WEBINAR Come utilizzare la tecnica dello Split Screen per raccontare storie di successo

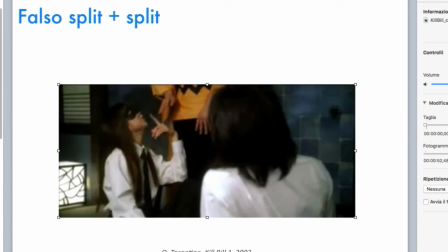(11:34)
Questa scena molto caotica all'interno, e poi tac, abbiamo uno split di pochissimi secondi e
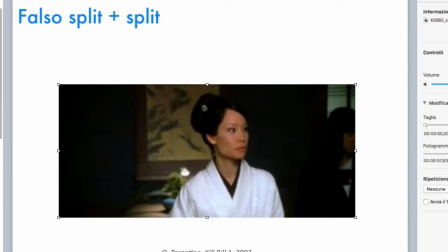(11:43)
ecco, c'è lo sguardo della rivale,
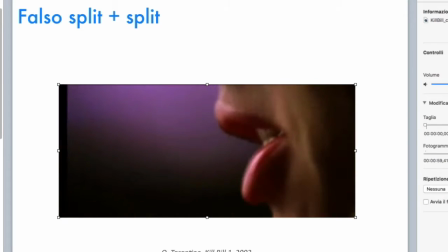(11:50)
l'antagonista, poi eccolo qua,
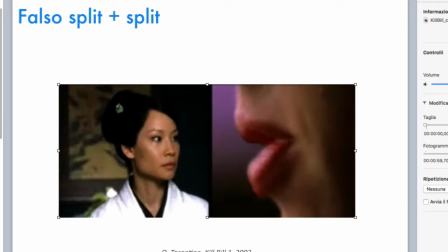(11:54)
Uma Thurman che parla, viene inquadrato il primissimo piano della bocca. Interessante quello che fa Tarantino, perché lui sovverte un po' le tecniche di inquadratura proprio delle immagini all'interno dello split.
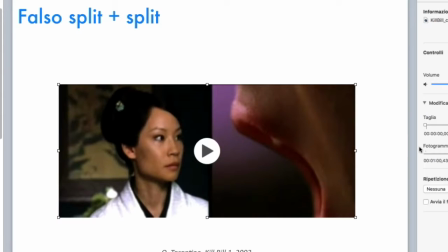(12:16)
Usa proprio il dettaglio, in questo caso, per mostrare tutta la violenza di questo richiamo verbale nei confronti della sua rivale. Guardate anche gli occhi, che cosa esprimono.
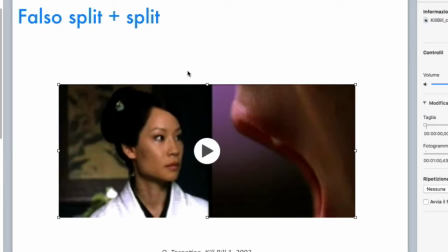(12:35)
È molto importante quando si analizzano delle scene, dei momenti narrativi all'interno di un film, farlo con grandissima attenzione, prendersi il tempo necessario e soprattutto utilizzare il fermo immagine per andare indietro, per avanti, cercare di comprendere fino a che punto
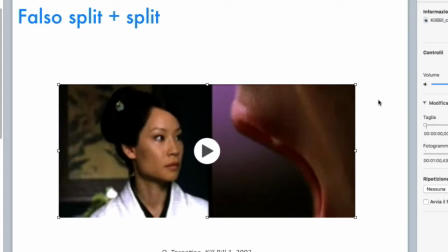(12:56)
la composizione proprio dell'immagine è voluta, ma questa è la stessa identica operazione che fanno ovviamente i registi, certamente, ma i montatori anche in sede di montaggio, perché poi tante soluzioni si trovano proprio mentre si monta la storia.
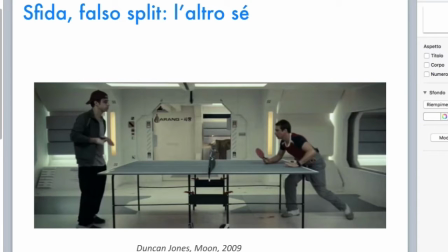(13:14)
Qui abbiamo uno split invece
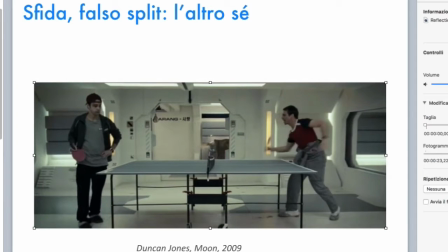(13:18)
veramente di natura radicalmente diversa, perché qui è la stessa persona, vedete?
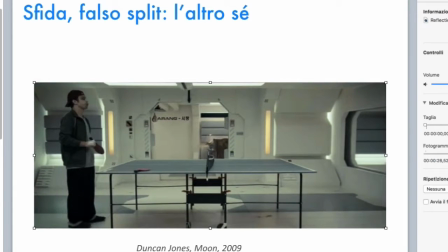(13:24)
È la stessa persona che parla con se stesso. In realtà sono due umanoidi, che
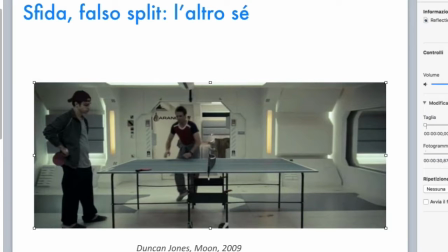(13:34)
credono di essere degli esseri umani, perché sono stati condizionati, eccetera, eccetera. Però qui a noi non interessa questo aspetto, a noi interessa il fatto che l'effetto split,
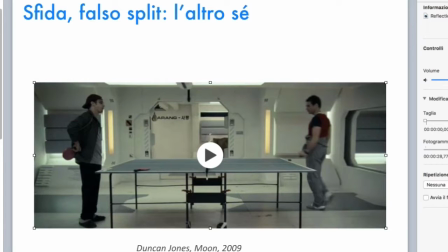(13:45)
che in effetti non c'è, perché non esiste una divisione dello schermo, però viene determinato da una condizione psicologica. Abbiamo dunque uno split che è creato non attraverso un artificio tecnico,
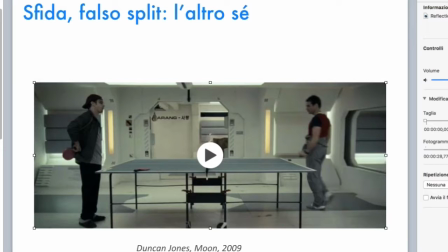(14:00)
ma attraverso l'impressione che in fin dei conti questi personaggi, uno dei due, parli con se stesso, in fin dei conti sia il doppio sé.
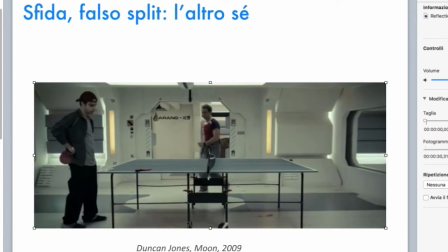(14:13)
E questa sensazione è veramente interessante,
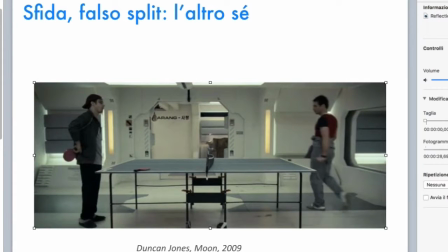(14:17)
ci può portare anche lontano, ci può portare anche riflessioni sulla schizofrenia, per esempio. Cioè usciamo dal contesto fantascientifico all'interno del quale la scena si svolge e cerchiamo di capire quale metafora,
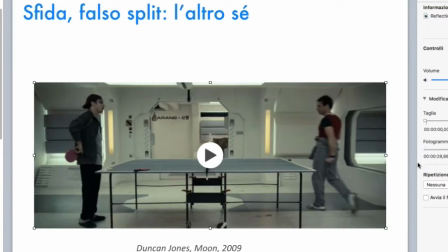(14:33)
quale messaggio potrebbe trasmetterci questa storia raccontata in questo modo. Ho parlato di split e dintorni, qui siamo nei dintorni dello split.
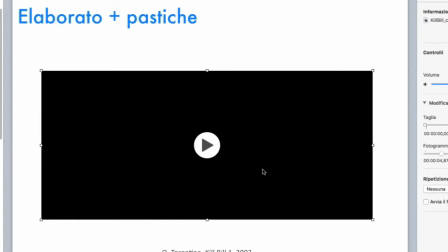(14:45)
Torniamo adesso a Tarantino con Genialata, che mette insieme diversi linguaggi.
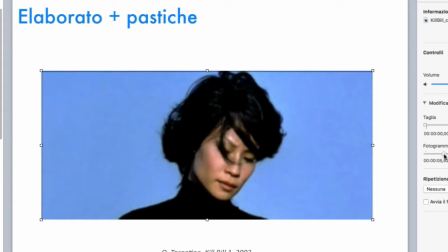(14:54)
E quindi vedete qui compare
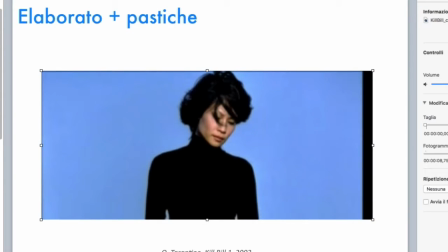(14:59)
questa è una specie di didascalia filmica che compare per spiegare la storia ad un determinato punto, quindi è un'interruzione della narrazione perché il regista a questo punto ci vuole dare delle informazioni.
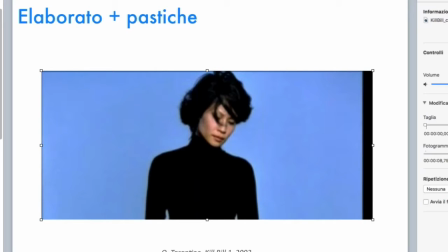(15:17)
Allora ce le vuole dare per un motivo, perché il Kill Bill è un racconto totalmente frammentato e disarticolato, all'interno del quale
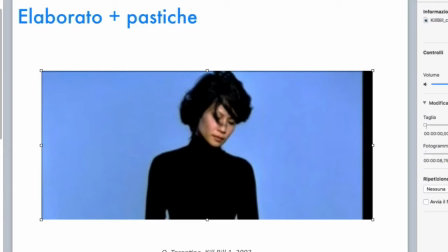(15:32)
scene che dovrebbero essere all'inizio invece si trovano a un terzo del film, a metà e così via.